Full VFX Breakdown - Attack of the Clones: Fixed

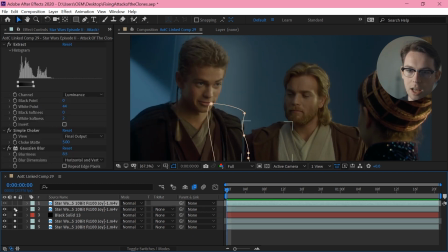So I need to do another layer on the very top of this,
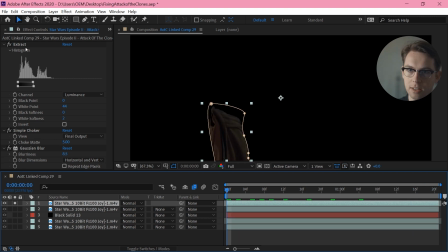which is again masked roughly, done an extraction to separate the blue wall out, done a choker to improve that, and then a Gaussian blur just to soften that up.
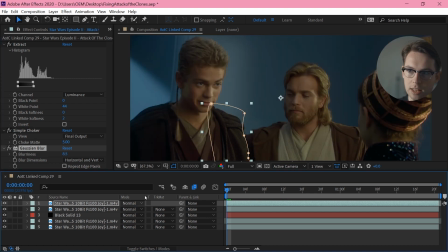And I'm using that layer just sitting on top.
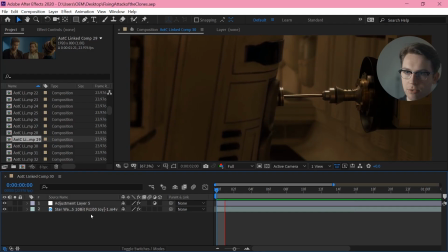Shot 30, back in the mood for some Day for Sunset color correction. So again, just copying those adjustments over, the base adjustment and then this
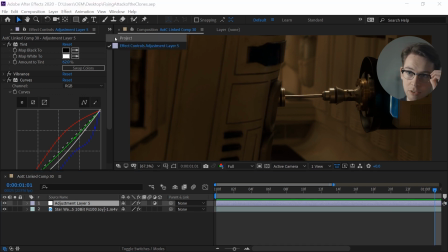orange overlay, sticking those back on top. I've done that in After Effects rather than Premiere so that I do the exact same color correction all in one place.
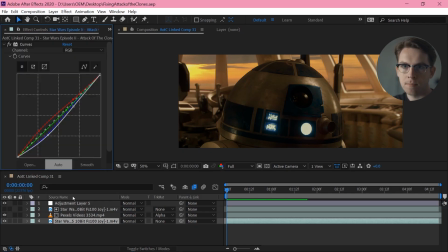Shot 31, same as before, color correction on the bottom, masking out the windows, extracting the rest, choking it, adding a blur, using that as a matte.
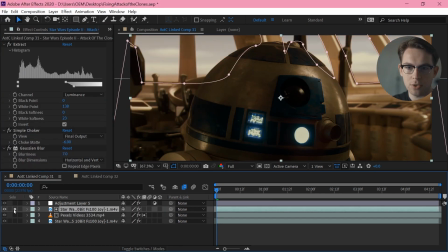You really do not have to do these mattes using the effects.
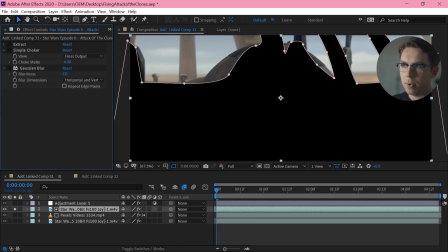Obviously, if I could be bothered to, I could just mask all of it exactly,
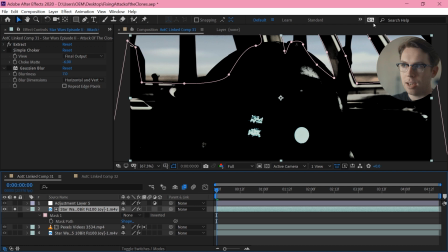but I just found it easier to do a extraction first off, and then just go over the areas that were missing.
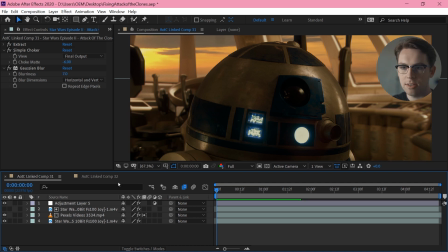That's absolutely not a necessary step for a sky replacement.
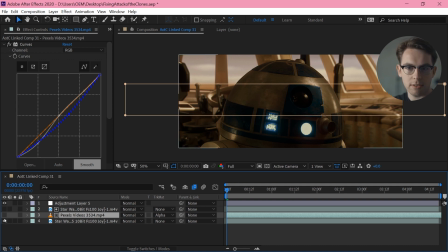And in this case, the original sky was looking pretty grey, so I found I was better to just overlay it entirely. And finally, just popping that color overlay back on top. And the one thing to note that I actually haven't mentioned is this
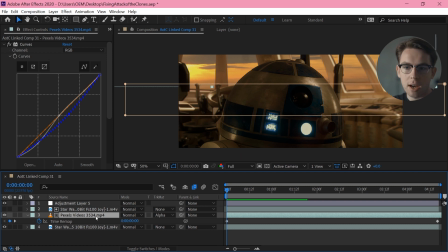sunset is actually a time lapse that I've just slowed down, you know, basically to a halt.
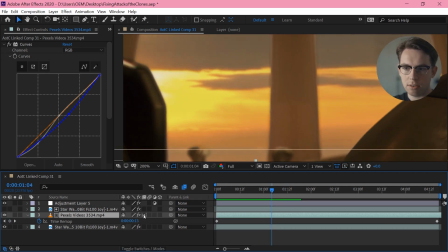You can see it's just very slowly moving, and I've got that to the optical flow frame interpolation,
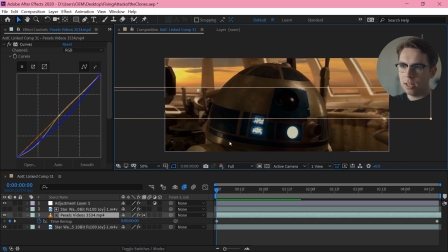so it's just blending between those time-lapse frames very slowly, which is a nice little cheat if you're wanting to do a sky.
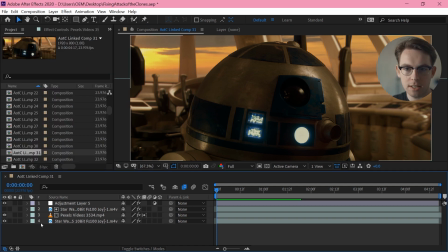But there we go. another sky replacement done. So simple. So simple.
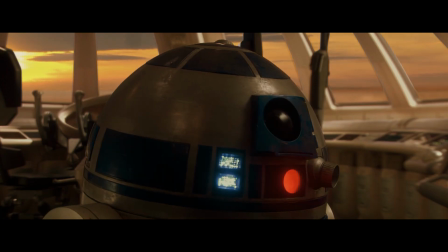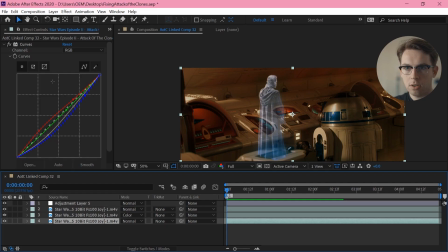Shot 32, curves adjustment, overlay, and in the middle here I have my hologram cut out,
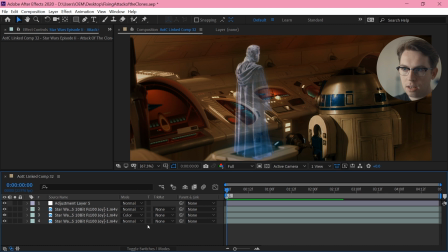set to color, and I've also added the original set to the normal blend mode, but just with a half opacity on it, just because I guess that contrast was looking a little too much.
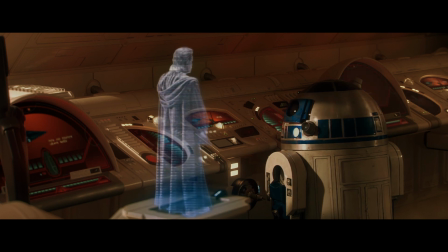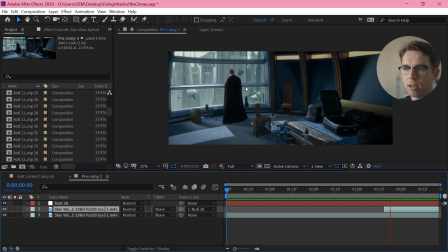Right, so shot 34. I've drawn out a lot of the scene, removed a lot of the dialogue, added a lot of pauses, and one of the problems is Padme is coming and going throughout.
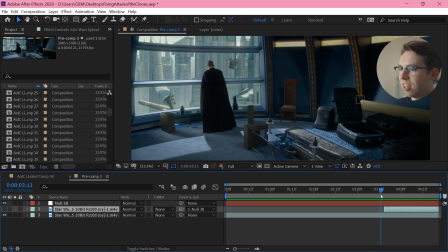It was getting a little bit ridiculous how many trips she was making, and I wanted to cut to a reaction shot of her. So I just needed to paint her out, which was a little bit more of a pain than you would think because of this motion.
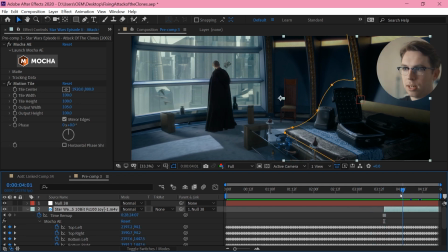So I've just done a freeze frame here at this point, and then I've tracked that to the movement of the original footage.
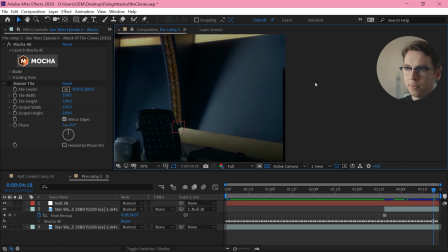And then finally, because we're extending a little beyond the edges here, the problem is this area over here where I'm actually revealing Padme walking over. So I'm just going to motion tile to extend out that edge in that direction.
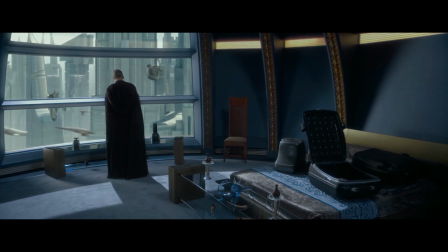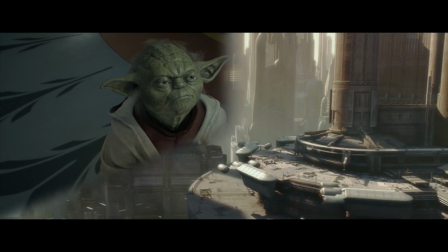Shot 35, just a simple transition.
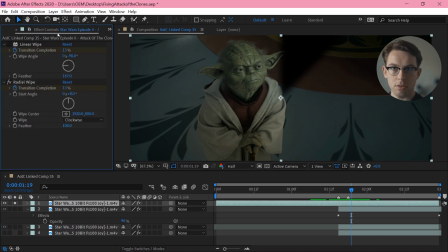I want to take this top shot, which is a linear wipe away from Yoda, and I want to put this radial wipe on top of it.